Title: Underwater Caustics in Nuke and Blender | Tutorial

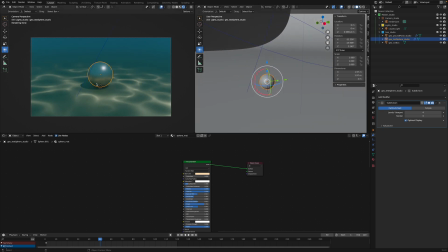For the UV sphere that we can see here, which is just that guy, obviously right at the center, I have a subdivision modifier applied to it as well. And then I have a pretty basic material applied to it with just a bit of a warm tone applied to the base color.
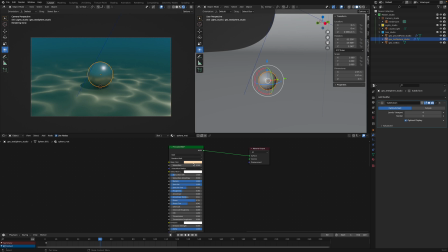That's just to integrate it within the scene just a little bit more. That's completely preference though. You do not need to do that. You can make that white if you'd like as well. Might want to make it stand out a little bit more, up to you. And then the metallic is set to 1, specular 1, and the roughness is just near the center there.
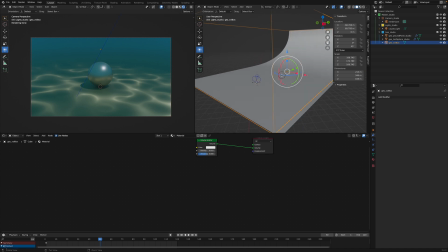Next, if we go to the volume box, I just have it encompassing basically the entire scene. And then I have a volume scatter node plugged into the volume input. The density is at 0.01.
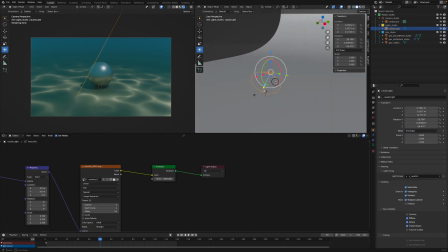So now before we go into the caustic light into detail, so that I can show you more precisely the steps that I took to create it, let's jump on over to PureRef.
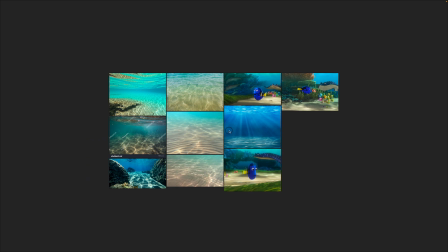So you'll see here that I have a bunch of the reference again that I've gathered. So I just want to note a couple things here that you see consistently across all of these images. The first thing is that you'll notice that there's a bit of a warm tint across all of the caustic patterns within these images.
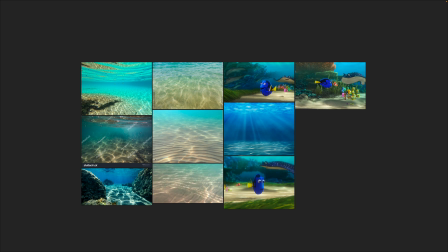You'll also notice that all of the caustics are quite bright, almost to the point of being overexposed, for example, here and here,
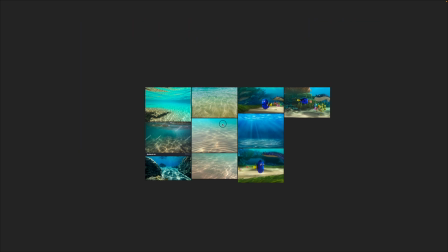as well as there. So keeping that in mind, let's pop back to Blender.
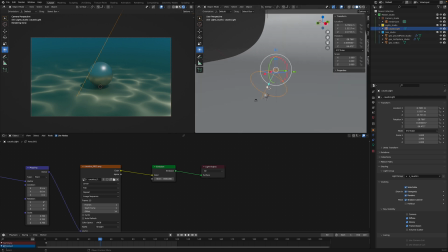And now what we're going to do is use this light that I've already created just as reference to create our new light and repurpose this. So I'm just going to turn that off for now. And then what I'm going to do is go Shift A, light, spot.
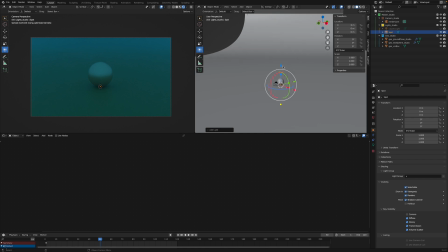Now I'm just going to use this gizmo tool here, these arrows, to move it up and to the side
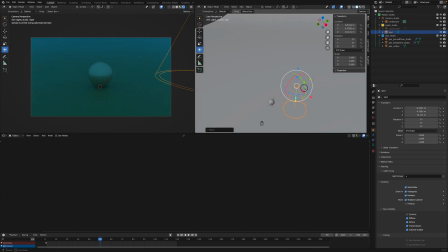back, to the side. There you go. Depending on how you have your scene oriented, it might be easier to move it relatively to the side. But to make this gizmo tool visible, if it is not for you, you can just press T, or you can click on this button here.
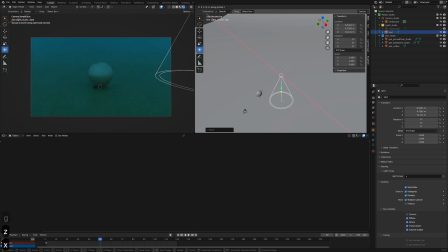Alternatively, you can press G and then Z, X, or Y to constrain it to the axes to move it around. And there you go. And you can also use R, as you see here, to rotate it. Then again, Z, X, Y to constrain it to the axes. But how you do that is totally up to you.
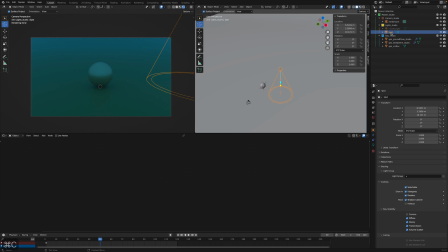For now, I'm just going to copy these values over into this new light so that we can match the look, at least try to match the look more precisely in this new image that we are creating.
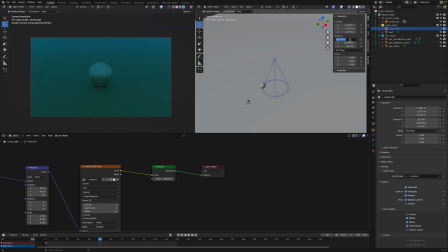So I'm just gonna paste that here, one more, minus 56, there we go.
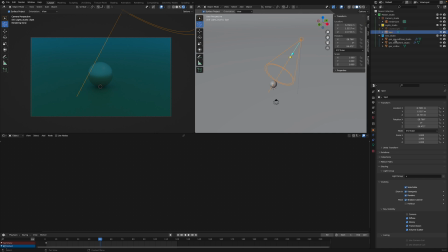All right, next thing that we're gonna wanna do here is turn on use nodes for this new light in the light settings there. Turn on use nodes, and we're gonna wanna turn up the strength to 3500.
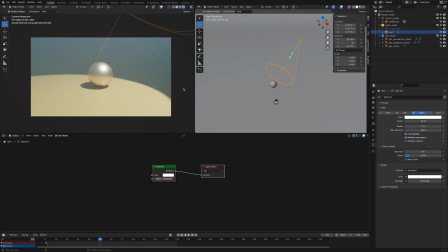There we go, it's coming in a little bit hot, but that will work when we apply our caustic image sequence to it. So the next thing that we'll wanna do, if we reference this again, is increase the spot size to 100.
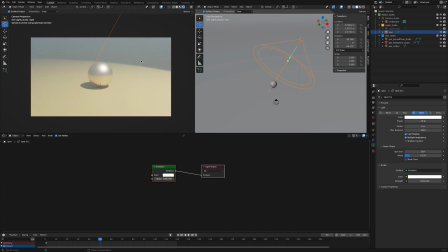And that'll just make it so that you can see it in more of the frame, so that the caustics take up more space within the visual real estate. And then we're gonna change the blend to 1. To create more of that gradual fall off, which makes it a little bit easier on the eyes, a little bit more believable.
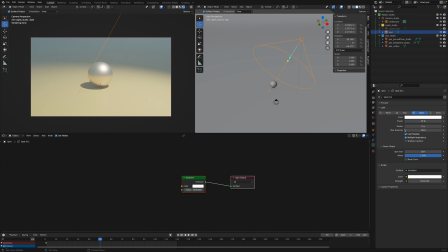All right, then the next thing that we're gonna wanna do here is change the color up here to match the color of this one. So let's just click on that, go to hex, copy that, and then we can click back on this light, click on the color, paste it.
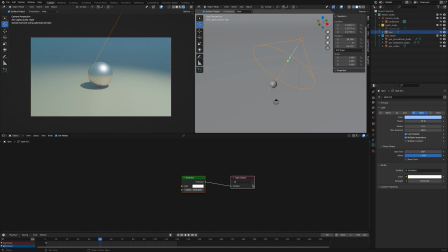There we go. All right, now what we're gonna wanna do is apply that image sequence to the color input of the emission node. So there's a couple ways we can do this. First of all, what we can do is go Shift A, type in image texture, that'll pop up.